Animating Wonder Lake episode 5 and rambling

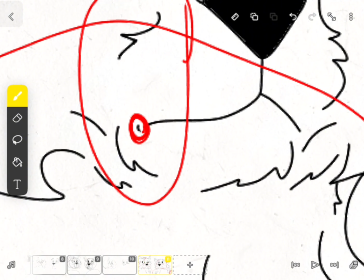It's kind of hard to explain, but I can tell you that it does add a lot to it as well.
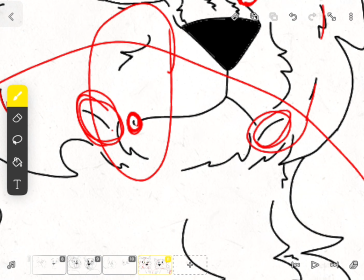Then this, and this. This is very recent in my art style. I just started doing this, and basically this is the nose bridge, the muzzle bridge.
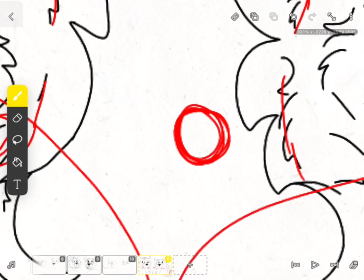Because you know how like with wolves they have long noses, so it's like rah, rah.
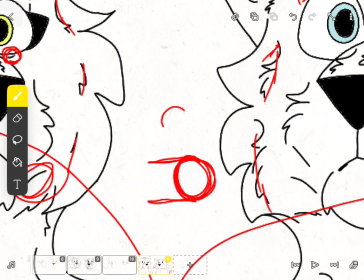So when I draw it from like a view that's not from the side,
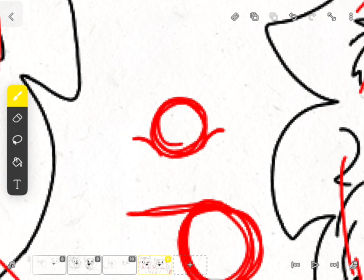I kind of do it like this, because there's
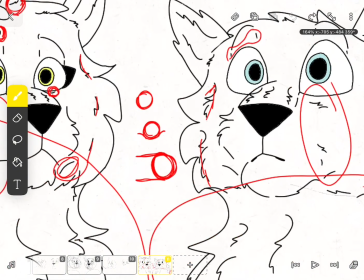like a bridge between the muzzle and the head itself.
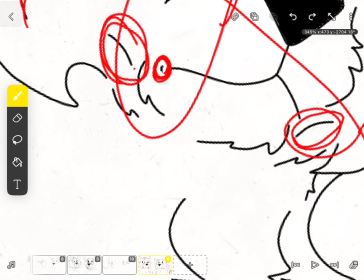So that's what that is. And then this right here,
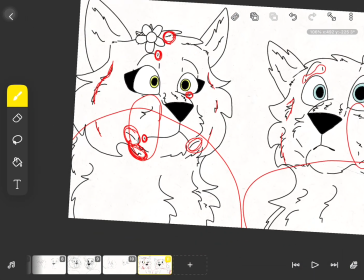it's similar to the ear thing right here.
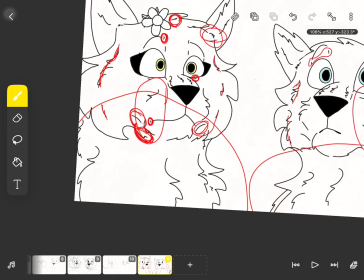It's basically where the head ends and the chest starts.
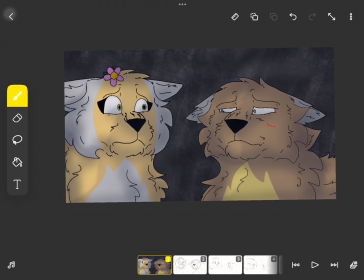Something else I like to do. Oh, here we go, right here. Whoops.
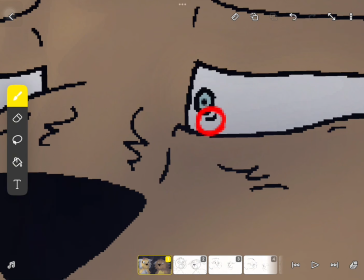Okay. See this right here? Used for the eye.
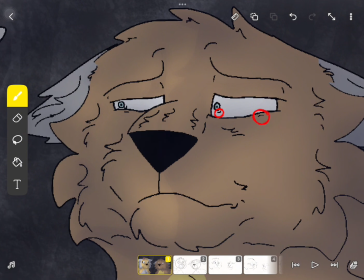This can also help with expression. Just like this here, it kind of has that same purpose to it. It can just help a lot with overall expression. Oh my gosh.
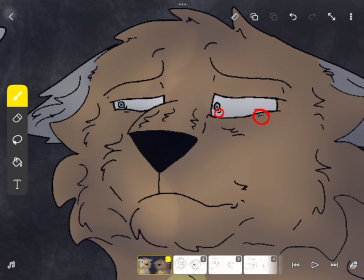The sunrise is beautiful. The sky is pink right now. That is gorgeous. Absolutely gorgeous.
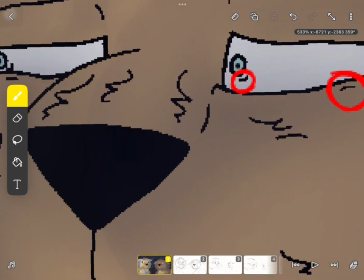But yeah, and then there's this too.
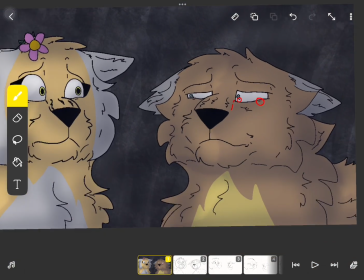Because it's like, yeah, you just kind of want to add more to overall stuff.
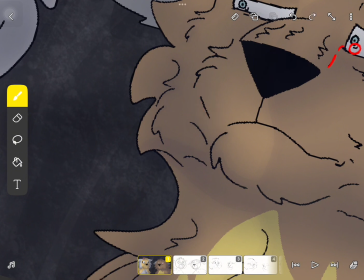Make it more three-dimensional. Same with this. This helps, like with the wah, wah, wah, like the overall muzzle.
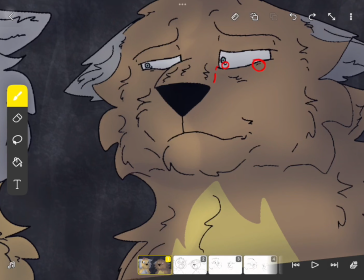Because with the muzzle, it's like this. Pretty much like that. No, wait, no. Because there's this here. So, it's kind of like this.
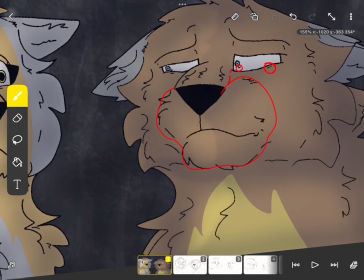There we go. This is what you think of. Well, this is what I think of.
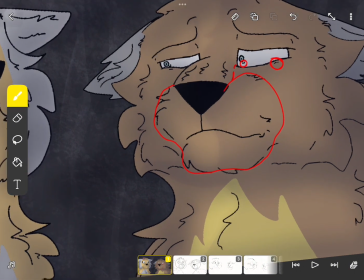This is what I think of when drawing a muzzle. Just...
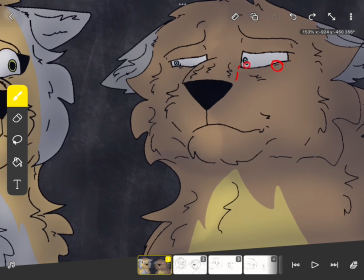And then I kind of add some lines to that. And you're probably thinking, why don't I draw the full muzzle? Well, I could do that like as an example right now. Like, let's just say I drew the full muzzle.
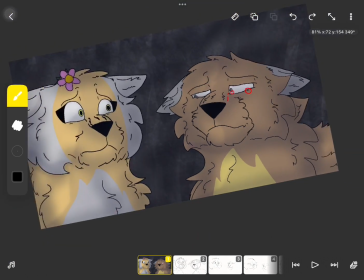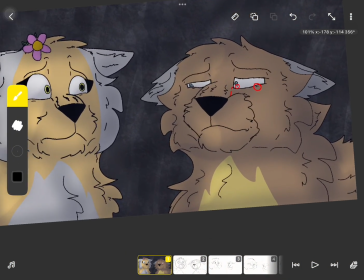And yeah, it looks fine, but I feel like
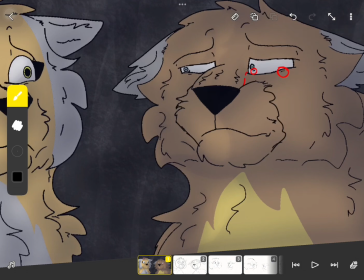it kind of makes the muzzle look like it's like popping away, kind of like popping out of the rest of the character.
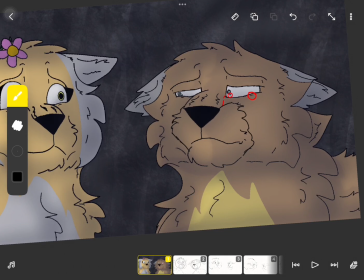Like basically when it's like this, it just looks like its own object, I guess. But then if you
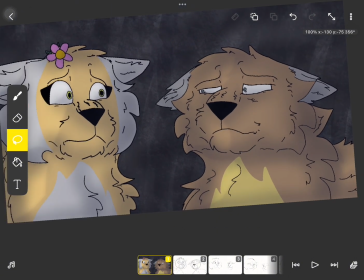have it like this and there's just more subtle lines that show the muzzle and the overall structure of it,
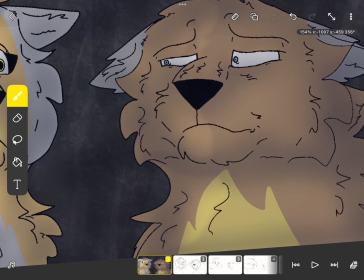then yeah.
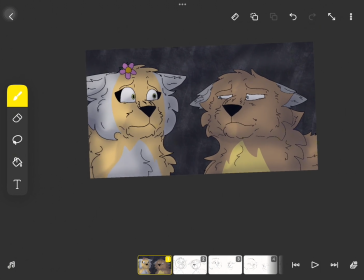Then with shading is a very, very big process.
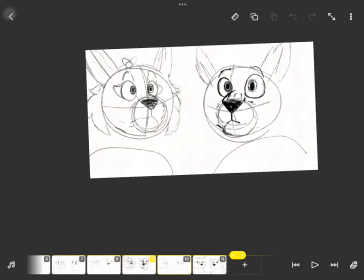Okay, I think I can delete this layer because it's the one with just detail showing.
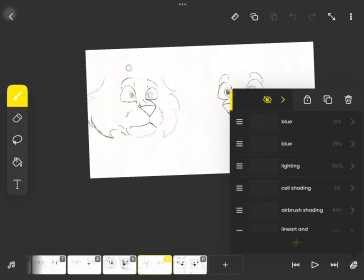Yeah.